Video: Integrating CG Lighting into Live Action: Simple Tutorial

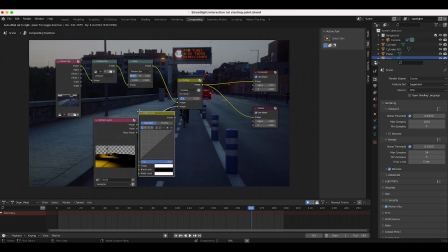12:34 But to resolve that, what we can do is just add a quick RGB node here and increase the brightness of our spotlight input.
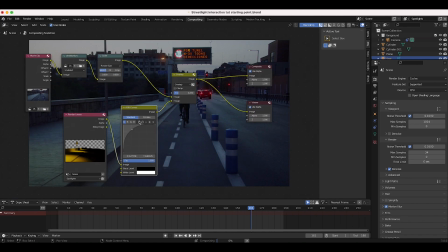12:42 And now, as you can see here, they're playing a little bit more. They're going a little bit green here, but we can color correct them as well.
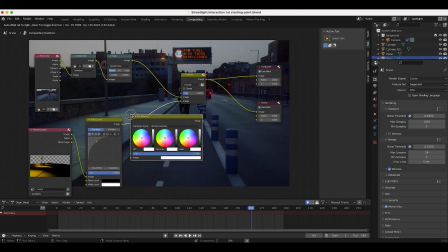12:48 So maybe I'll just add a color balance node here and make them a little more warm to match our footage a bit better.
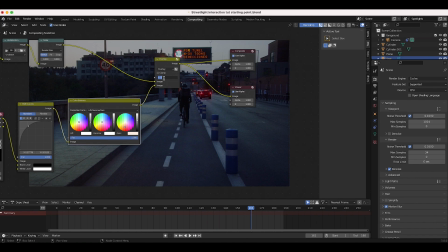12:56 There we go. Something like this. I might increase the overlay a bit. There we go.
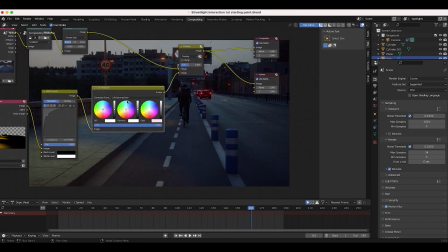13:01 That's looking a little bit nicer. And at this point, it's a matter of compositing everything together as you desire.
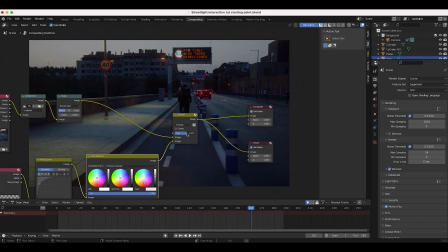13:06 Something like this is not bad. We increase the overlay a bit more. You can see they're playing a bit more now.
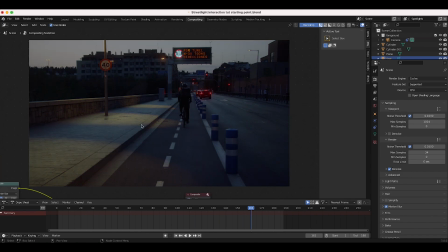13:12 Let's try 0.7. 0.7 is not too bad. All right, so obviously depending on your shot, you may have to composite things together a little bit differently. However, you can see the reason why we might do this kind of effect. You can see that the actual bridge geometry is being lit up in a way that makes sense.
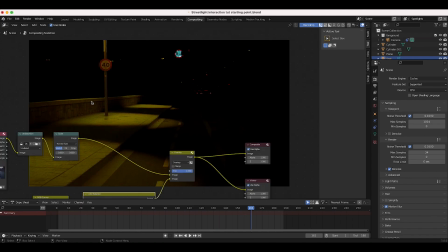13:28 So for example, if we crank this up a lot, you can see that this top part is brighter than down here.
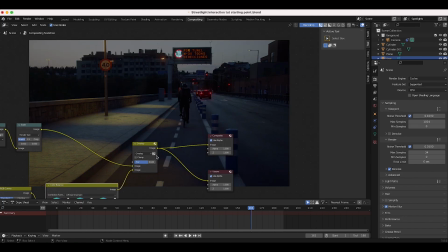13:33 So this is just a nice way you can play around with relighting your shots. So at this point, it's just a matter of your taste in compositing.
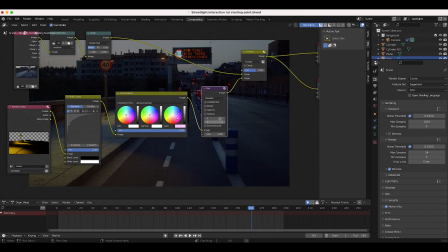13:41 I might add some blur to our shot as well, just to blend everything together a bit,
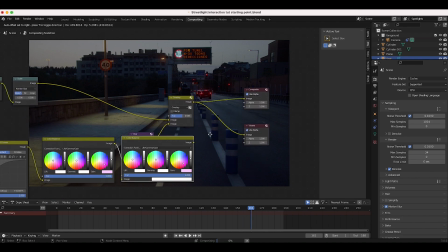13:46 and maybe some color correction on our final shot as well to blend everything together.
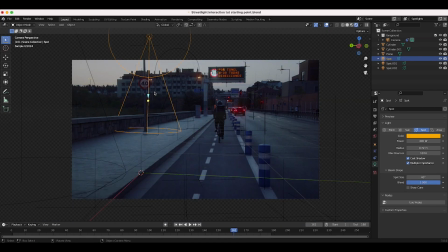13:52 You could also go back into your 3D scene and play around with the intensity as well as the color of your light.
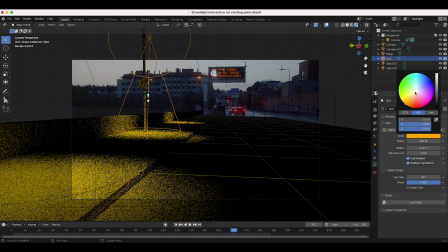13:59 I think the saturation of our spotlights is a little much, so I'll just dial this back a bit. So I'll do the same thing on these. I'll just make them all the same source here.
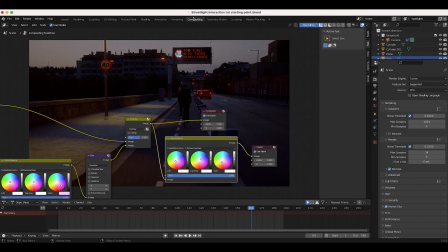14:09 So we can definitely do something like this, or say you want the spotlights to maybe bleed out a little bit more, you know, kind of feather into the scene a bit.
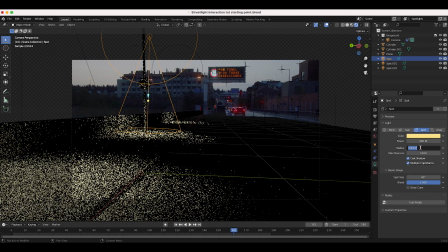14:17 So we could maybe increase the radius to say 1, and then bring down the spot size to say 20. So now it's a little bit softer edges here. Then I might increase the power to 1000 and give it another render here.
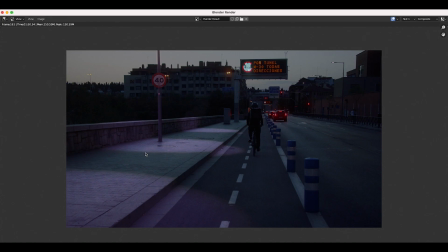14:31 All right, so now we have something like this, which obviously isn't ideal. We've color corrected it too much for the way we changed our source.
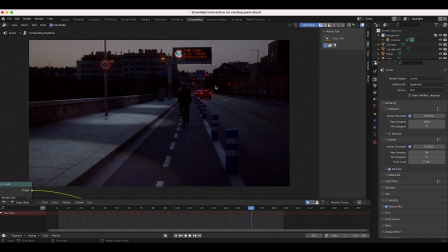14:38 Bring this back a little bit, see what this gives us. There we go, something like this. Obviously a little bit much.
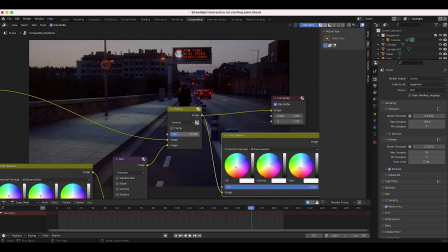14:45 I think for this specific shot, it'd serve us to keep everything fairly subtle, but this is the general concept here, guys.
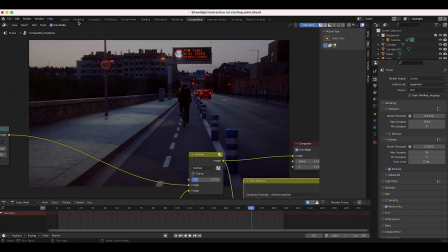14:51 Now, depending on the surface that your light is supposed to be interacting with, again, you may need to recreate this environment in a more accurate way.
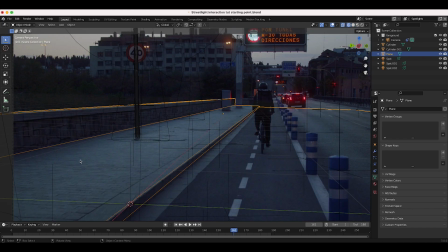15:00 Say, for example, this street here was a highly reflective surface. You might want to recreate that data in the computer as well.
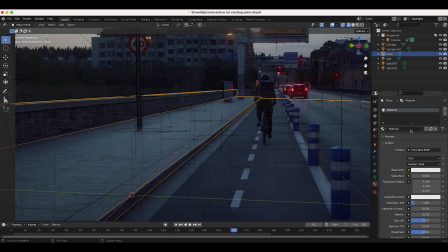15:08 So, you know, maybe add a new material to your ground plane and, you know,
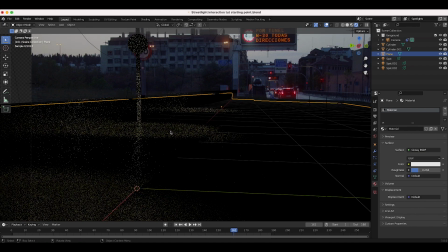15:12 make it something more glossy with less of a roughness so that you're gathering data with maybe less roughness, for example. And again, depending on the way your data is gathered, you may want to export different passes.
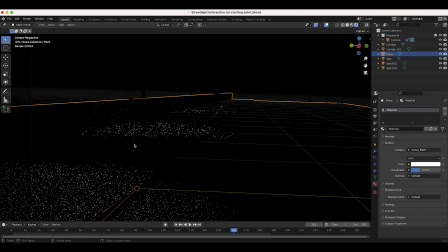15:26 So for example, we could export a glossy direct pass, which is just the direct lighting on our glossy material, which is what we did for the spotlight hitting the train in our last visual effects breakdown.
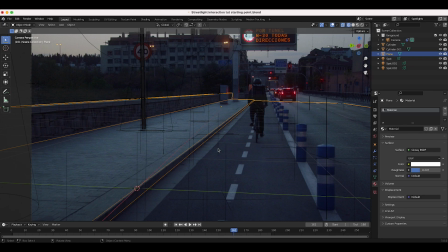15:38 But again, this is just about mimicking the data of our live action shot inside of the computer and then adding whatever CG elements you want to the shot, exporting that data, and then compositing it all together in a way that makes sense.
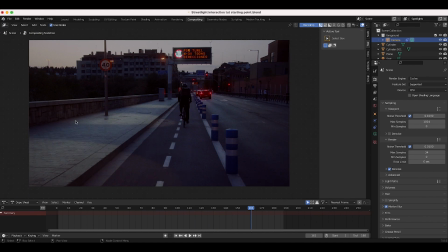15:51 I think the main thing that's throwing this off right now is just that the edges of our shadows are just so hard here.
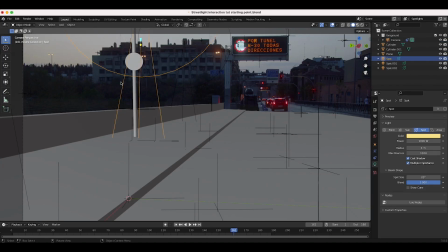15:57 So probably what we can do, perhaps we can make these a little bit softer.
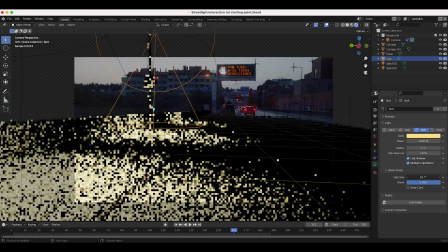16:02 So maybe bring up our spot size a bit so that it's spread out a bit more. We'll try something like this.
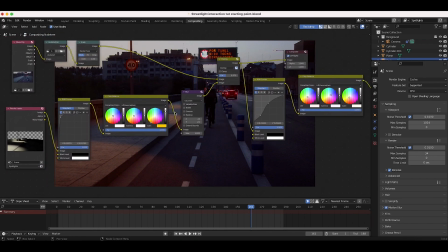16:08 Render it out. And after rendering with a little bit of tweaking, we got this final result.
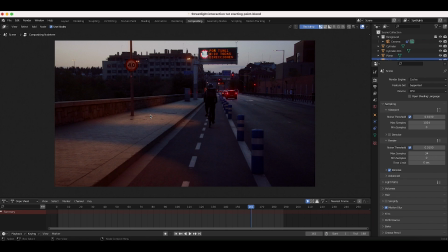16:13 And obviously it's not perfect, guys, but hopefully the concept can help you guys in your own projects.
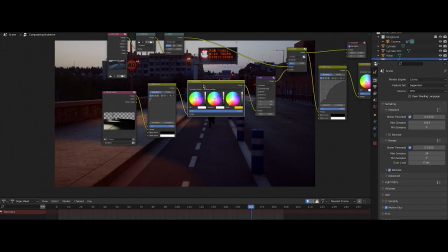16:18 All I've added here, I've just played around with the color balance, the RGB curves.
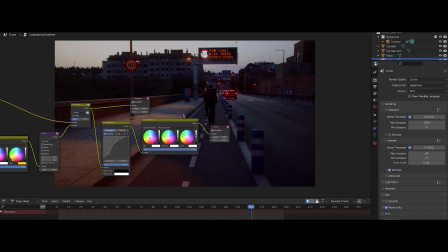16:22 I've added some more blur to blend it into the scene a bit better, and then some color correction as well here right before our viewer node.
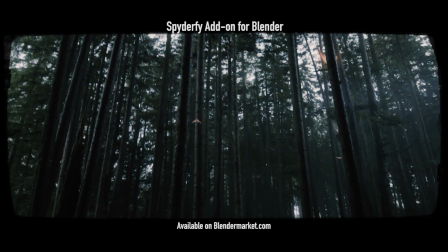16:28 But anyways, guys, that is it for this video. I hope it was helpful. As always, feel free to leave a comment if you have any questions or suggestions in the comment section below.
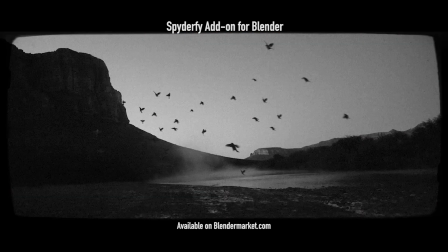16:35 Let us know what you'd like to see next on the channel. Subscribe if you're interested, and we'll see you in the next video.